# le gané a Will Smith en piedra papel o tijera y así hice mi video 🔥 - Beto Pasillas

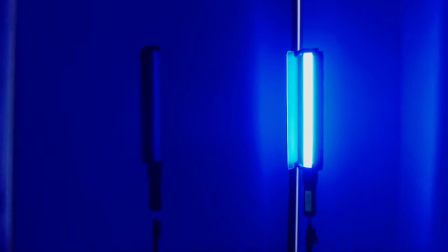12:25 Cerramos las cortinas, pusimos una luz ahí azul, y esta vela,
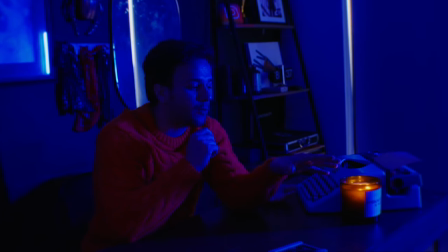12:30 que justo el aire acondicionado le está pegando aquí y me gusta porque hace que se estén moviendo las flamitas.
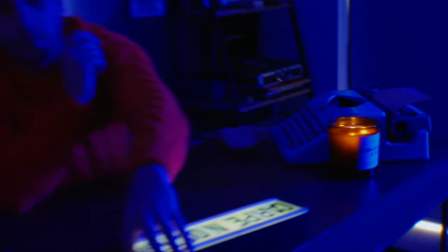12:39 Me gusta mucho decorar con cosas. Aquí le puse Carpe Noctem, que es aprovecha la noche.
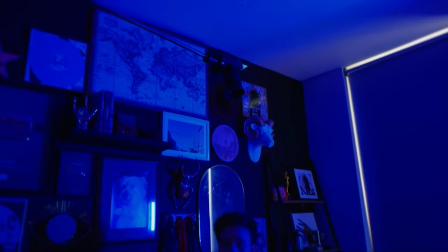12:49 Para poner la cámara usamos este C-Stand también, que lo usamos para muchas cosas.
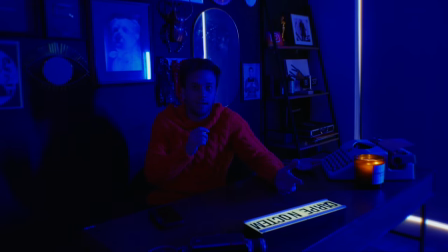12:57 Básicamente esa es la toma.
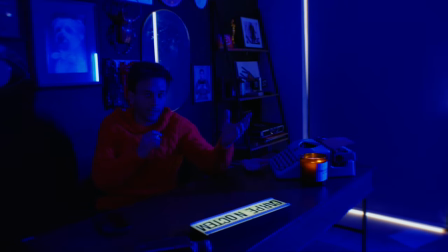12:59 Todo oscuro, una luz azul ahí, que pues le da esa texturita que es de noche, pero pues una lámpara y es todo.
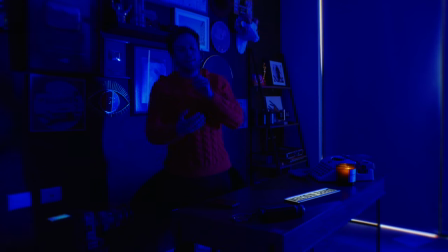13:06 Entonces, primera toma, vamos a hacerla. Y la siguiente toma que vamos a pegar, primero va la de arriba y luego esta.
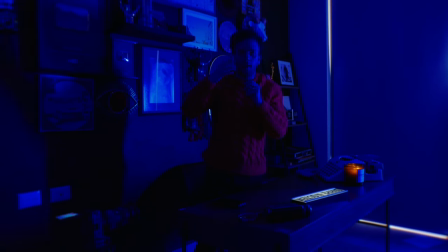13:13 La de arriba es como que para dar un poco de contexto de en dónde estamos, ¿no? Y luego esta, pues ya es la acción.
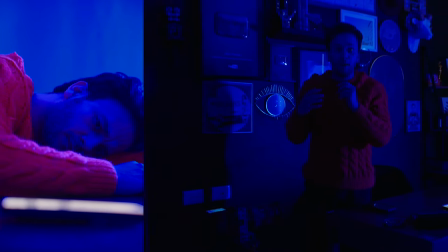13:20 O sea, el momento en el que recibo ese gran mensaje que va a cambiar mi vida y en el que me van a invitar a entrevistar a Will Smith.
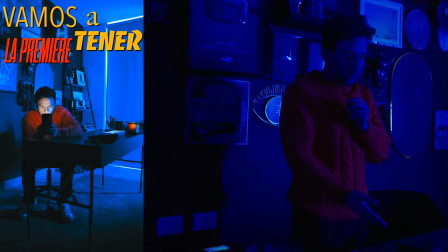13:26 Entonces, como les digo, es... tripié, cámara, primer plano, está el celular, llega notificación,
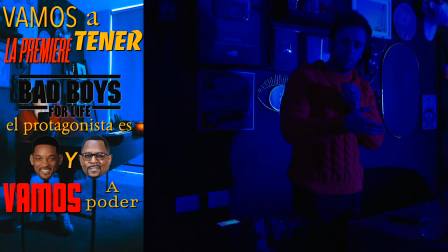13:34 Alan me enfoca a mí y yo me saco de onda y volteo al celular. Esa es toda la acción que hay que
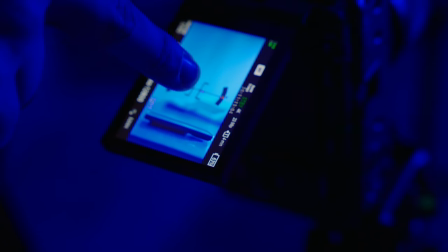13:40 hacer. Bueno, ahí está enfocado el celular, llega notificación, Alan le pica y me enfoca a mí y yo agarro el celular.
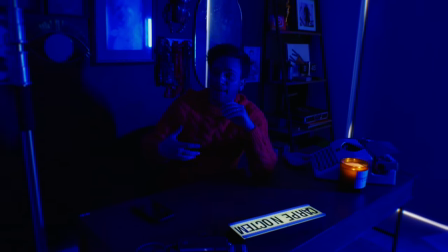13:47 Pero bueno, siguiente toma. Me acabo de acordar de algo porque le dije a Alan, ya me voy a cambiar este suéter que me está picando un chorro.
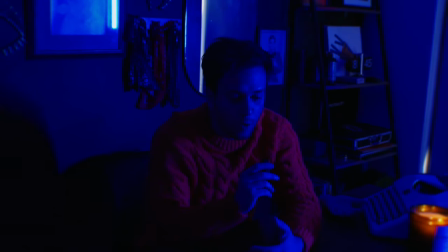13:54 A ver, esto es personal. Pero yo tengo playeras o ropa de todos los colores.
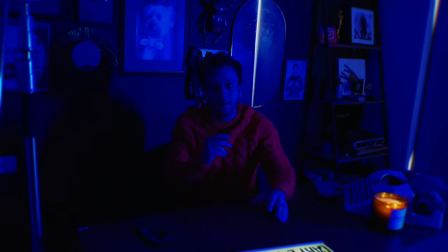14:01 Porque para mí es parte del arte de los videos. O sea, de lo que se ve, ¿no? Entonces, a ver, estamos oscuros. Ahí está vela prendida y esa luz azul.
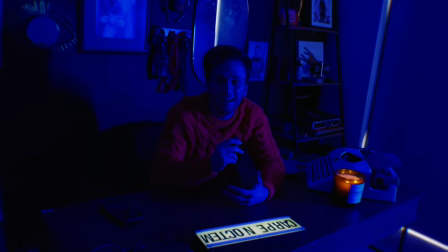14:13 Entonces, ¿qué ropa me puedo poner que sobresalga? Creo que a veces también hay que tomar en cuenta esos detallitos.
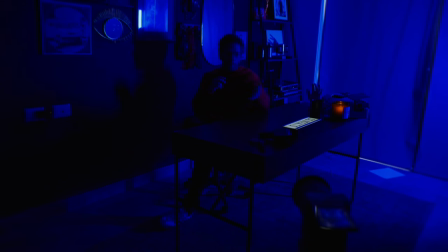14:19 No hice preproducción de este video corto. Entonces... pues ha sido sobre la marcha, muchas tomas. Y ahorita que estuve editando el video, me di cuenta que faltaba algo, que fue la toma que sigue después de que recibo la buena noticia, que es el mensaje. Y dije, a ver, ¿qué voy a estar haciendo mientras escucho el audio?
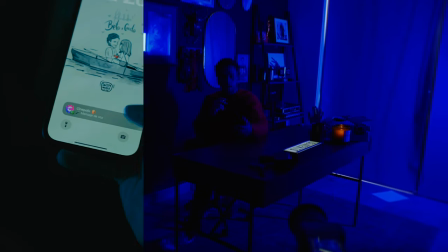14:38 Entonces aquí platicando con Alan, se nos ocurrió una toma que vamos a hacer ahorita, que es un over the shoulder de yo recibiendo la notificación de Cinépolis.
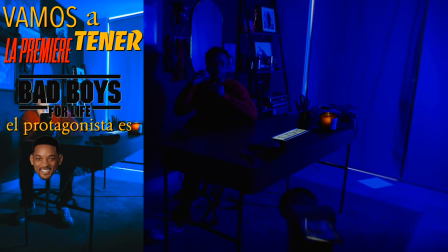14:47 Le doy clic, me pongo audífono y ya, una toma en la que estoy escuchando el audio. Una toma extremadamente sencilla, solamente quiero
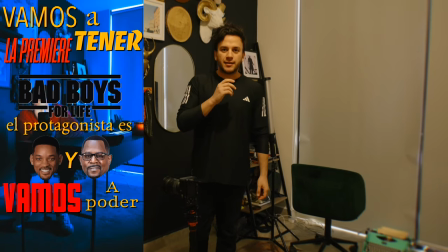que salga la palabra contexto para explicarles un poquito de por qué Will Smith para mí es especial.
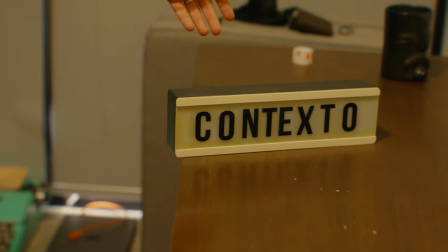15:06 Entonces, en esta caja de luz puse la palabra contexto.
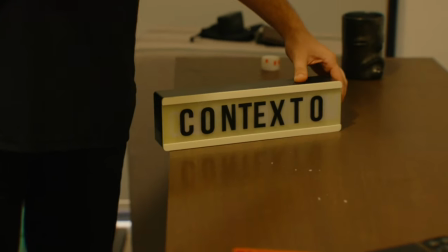15:11 Lo que voy a hacer es simplemente prenderla. Pero quería que fuera como cuando está apagada, todo completamente negro, y luego al prenderla, ¡pum!, contexto.
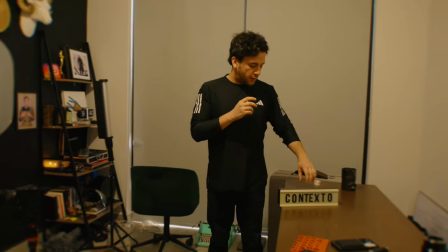15:19 Entonces, algo que no puede faltar en mis videos es cinta doble cara. ¿Por qué? Porque hay muchas cosas que pego con cinta doble cara. Es súper resistente. Por ejemplo, ahorita, entonces dije, quiero un fondo negro. Ah, pues tengo la pared negra.
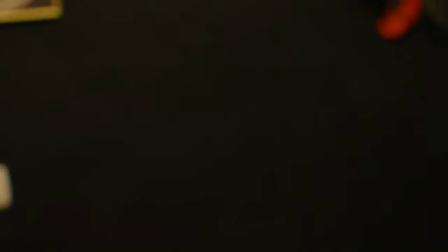15:35 Vamos a poner simplemente esto aquí y listo, todo oscuro, se va a ver bien. Entonces, pues simplemente no voy a poner un clavo ahí.
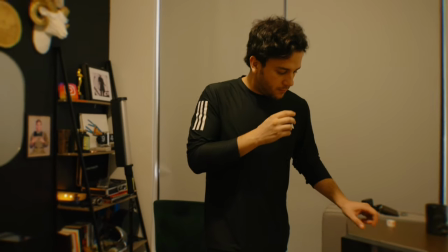15:47 Nada más. Deme un segundo. Sigue grabando.
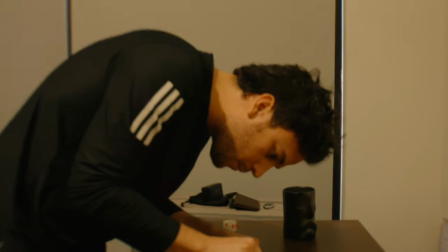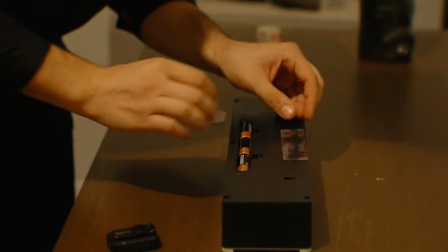15:59 Ahí va.
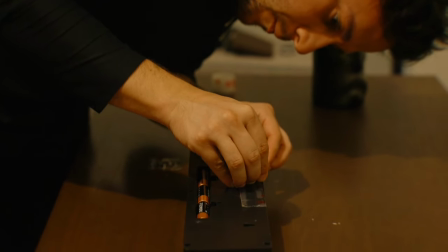16:03 Poco a poco. Ya está.
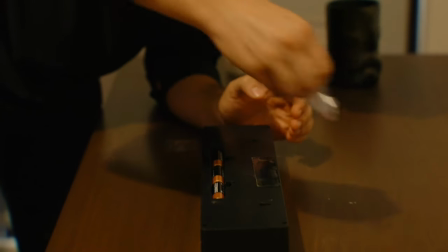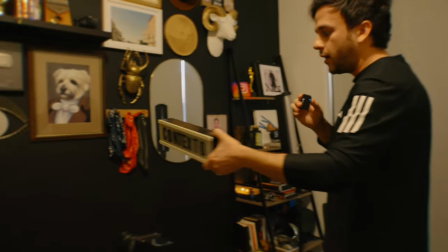16:13 Listo. Tienes la cinta pegada ahí. Y ahora pegamos acá.
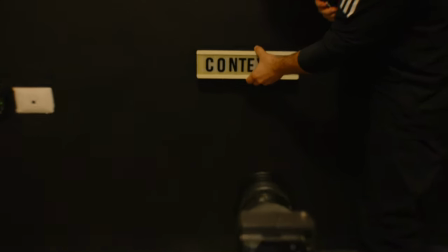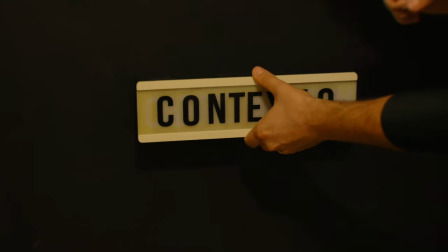16:23 Y a veces no está derecho, no pasa nada. Y listo.
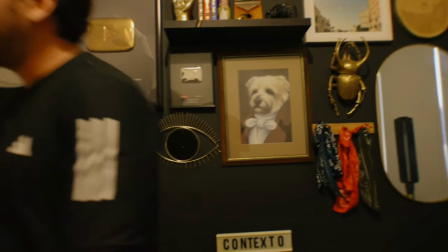16:28 Entonces, vamos a apagar las luces. Apagadas.